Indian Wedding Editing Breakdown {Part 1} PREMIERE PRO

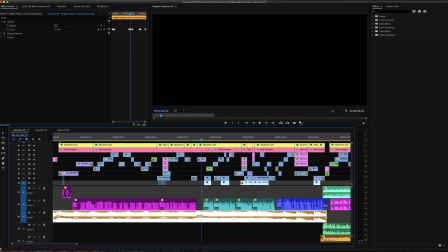474s
okay so so what's going on here so the first shot that you guys are seeing over here is gonna be a drone shot which was done with a phantom 4 pro b2 um
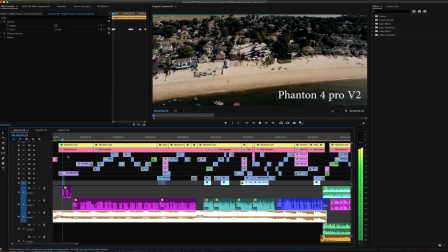486s
usually uh you know for every single wording that i edit i kinda like to start with a drone shot uh
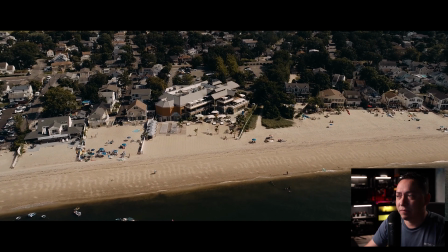498s
it doesn't have to be like that it's just something you know that i always do i
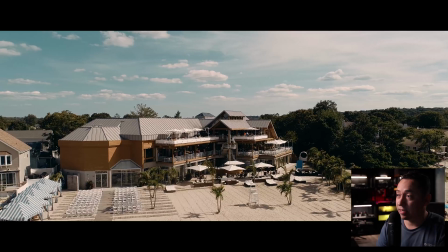503s
like to establish the scene where we are gonna be shooting
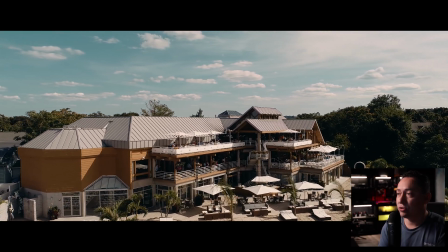508s
at uh you know by using a drone shot and you know
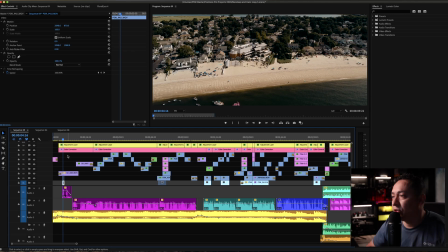513s
by doing this and just establishing you know the scene so i'm showing the venue
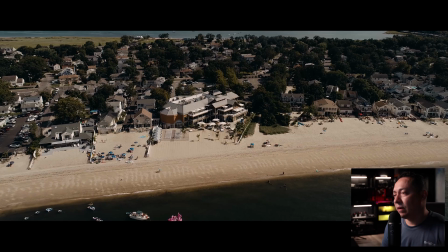518s
with this wide angle i'm telling the audience that this venue
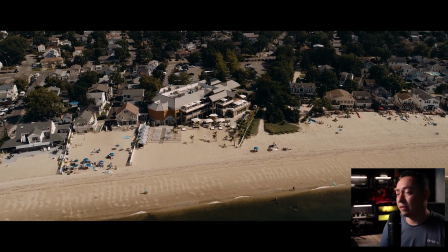523s
you know is located you know by the beach that uh you
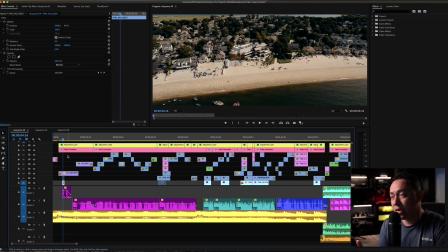528s
know depending on what venue you guys are shooting at you you might want to show you know the venue uh itself but also you want to show you know what is
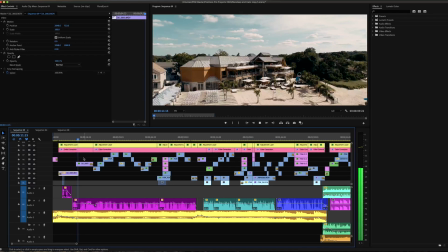538s
it that is related to the venue then i jump to a close-up
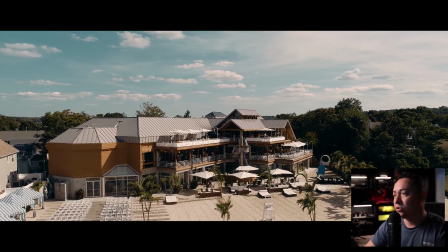544s
uh you know still using the drone and just uh coming from a white shot and
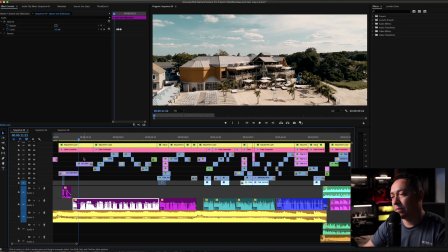550s
going to a close-up and this drone is you know it's just a simple shot you know just a pushing shot and a face
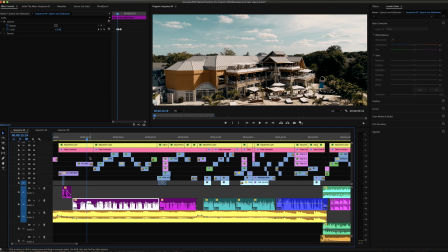562s to black now this drone shot lead us to the next shot thank you so much for making that happen
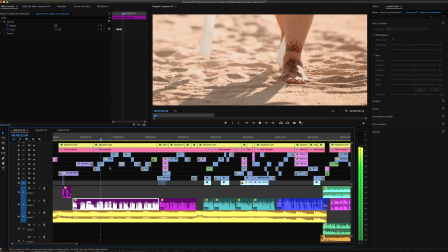571s you know and i wanted to just i couldn't hold it in i was sitting down and this wasn't planned i just
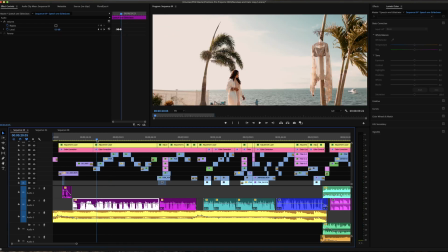576s wanted to take it so here uh i decided to jump a you
know right to this shot um i'm also you know want to show like where the bride is um she's getting ready you know at the venue but
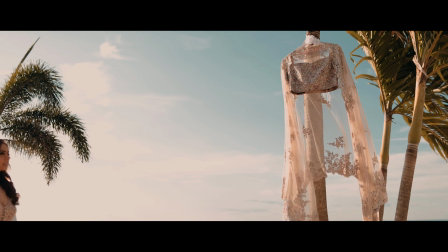594s
at the same time uh you know we wanted to show the a relaxing and
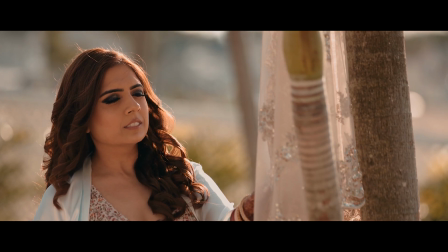601s
beautiful view uh that the venue had um so in this case
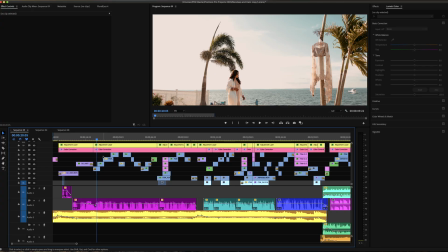607s
we took the dress outside and we got this beautiful sequence that a that it looks like this so the first shot is gonna be this one over here which
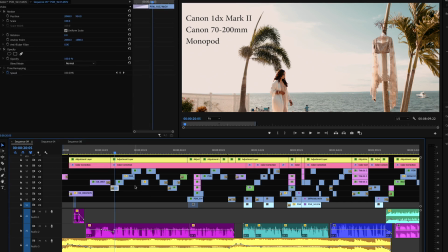620s
was shot you know on the monopark with a 50 millimeter and now
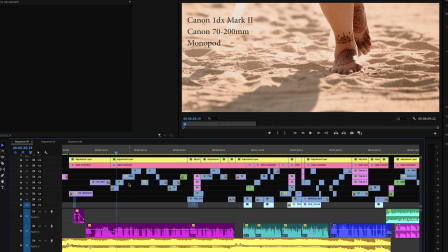627s
it goes to a close-up with a was shot a and a 70 to 200 and right after this we
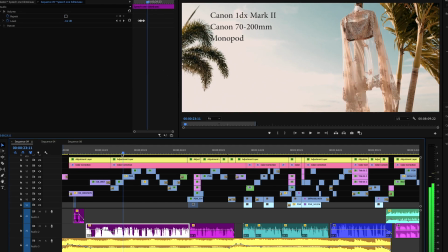640s
go to this a you know to this closer where the bride is actually walking into frame and i'm getting you know closer to the
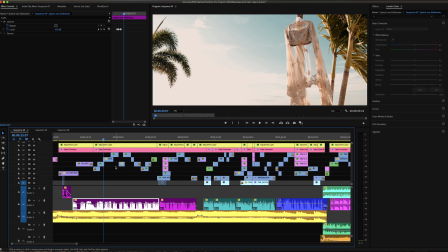651s
dress so you know so at this point we are kind of you know creating the story and uh there is you know something going on here with the dress and we're trying to tell that story and and then she gets you know
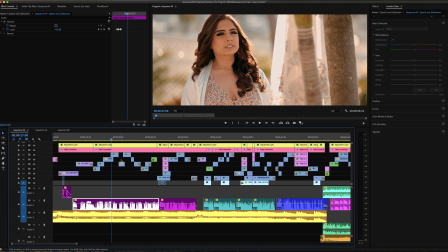665s
close to the dress and start you know playing a little bit with her and hans i'm so incredibly
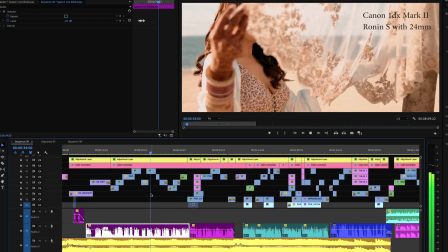675s
impressed and proud of you to see the beautiful woman that you see a running shot with the running is um canon 1ds mark ii with a
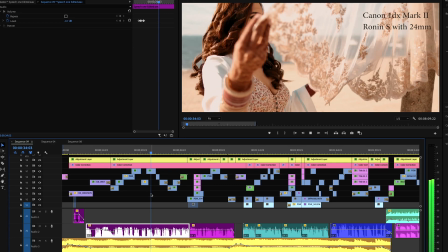689s
canon 24 millimeter become and it's just an honor to be this
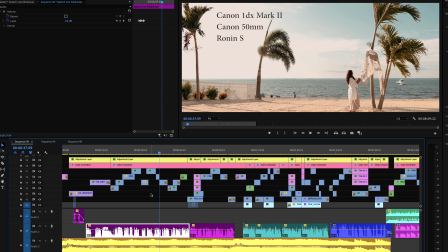696s
is the same shot the same running uh 24 millimeter just to have like the whole
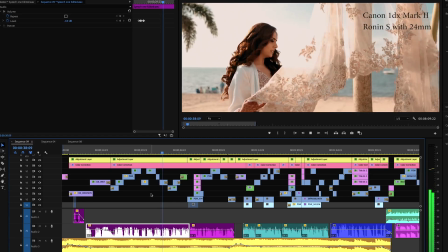703s
a view your cousin and mandeep i just met you last year
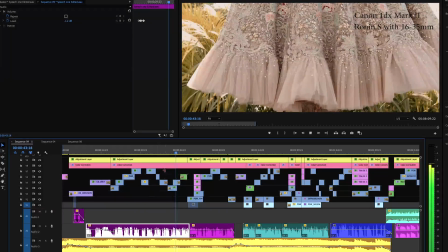709s
and the two of you are okay guys just to be on the same page and
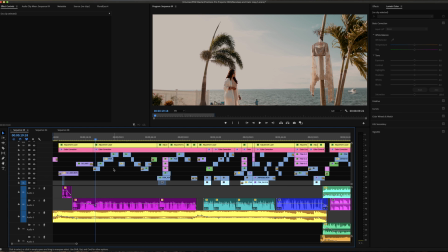715s
so we all understand what's going on here and so this wedding was a three days event and so they had a ceremony reception and they also had a different day where they did a
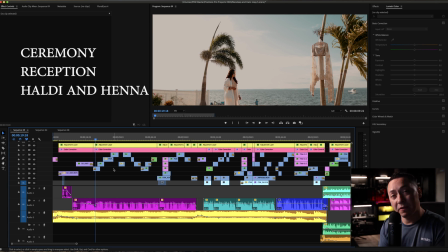730s
how is this called um they did the holiday for
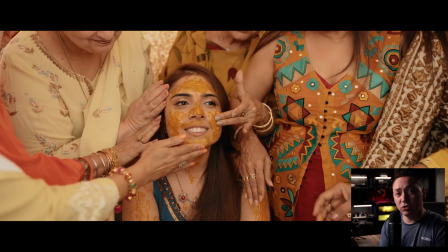735s
the groom and for the bride and also they have the henna
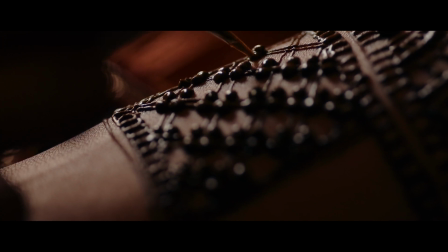740s
uh where you know the bride gets the henna
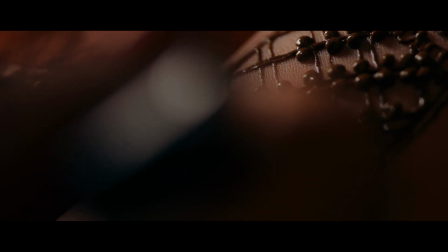745s
done you know the tattoos and the hands and the feet you know that kind of
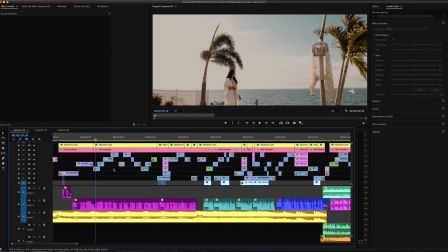749s
stuff so they have those a part of the events you know separate date so this date that we are seeing over here this is the last day this is the day at the reception and so i'm starting the
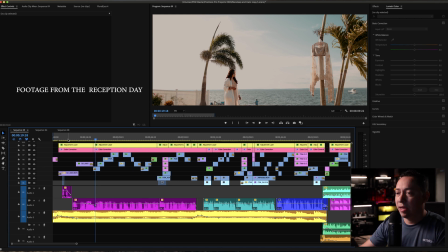768s
video app with the reception day and so you know when it comes to you know editing a an indian wedding you know or any type of wedding you want to play you know with the storytelling so in this case
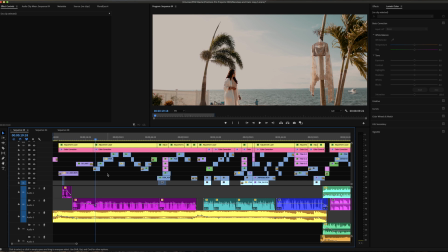784s
i decided to start up with the reception so you know when you're editing a wedding you you can start you know a however you guys want um but i always try to you know to tell the story you know differently
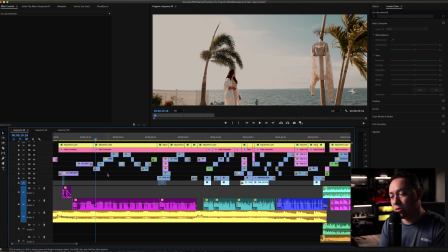799s
depending on the wedding so in this case i decided to start you know with the with the reception everything is about storytelling and this is exactly what's going on here we're trying to tell the story we're playing with the dress
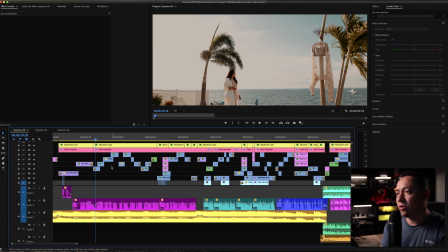815s
we're showing the bride you know uh our different scenario this is something really important guys uh that i always i always try to do uh when i'm shooting you know any type of project i always like to get different angles from any situation uh if i'm shooting a shot a you know i want to make this shot to look really interesting so during the editing you need to have you know those different options you need to have different angles so you are more creative you can have more flexibility when you're editing so this shot would not be the same if i
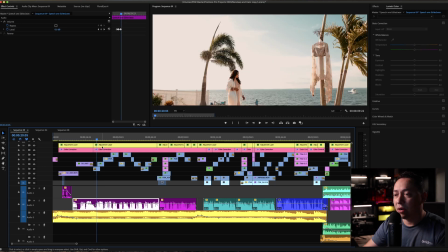850s
only get this angle without you know having this closer without
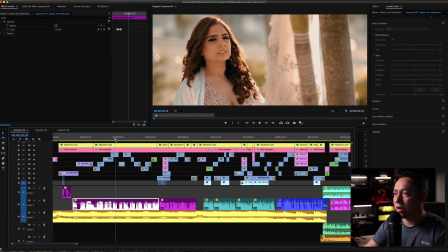855s
having this other you know shot or without having you know this closer here showing you know how beautiful the bride is and you know without all those angles uh this
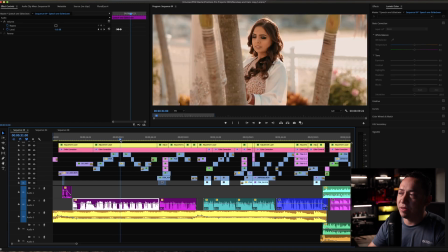866s
whole sequence right here will not be the same trust me uh if
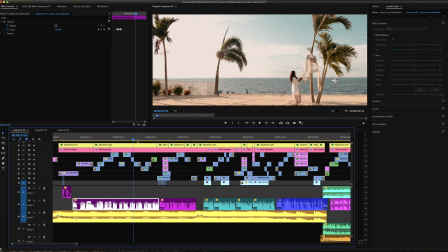871s
you have different options if you have you know like a white shot if you have club side if you have details you know all that kind of stuff it really
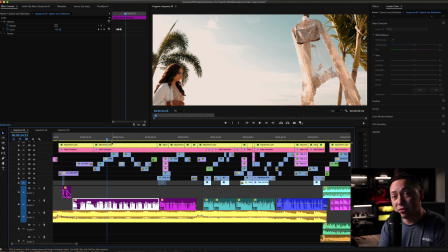878s
helps to tell the story and something that you know the dress is really important guys if you can start your video showing part
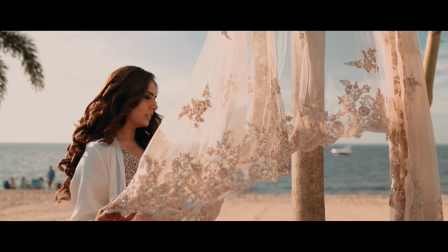886s
of the dress of the bride you know trust me that's something really powerful
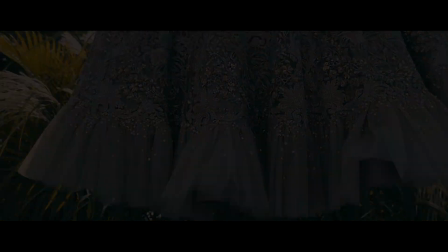891s
because a any bride you know loves you know her dress
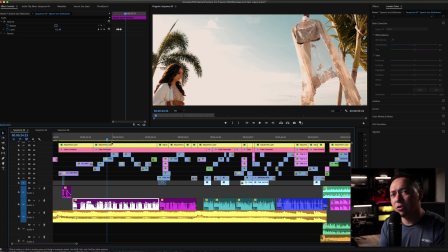897s
so if you can you know show you know dress during the first clips of the video that would be really nice and trust me you can get attention from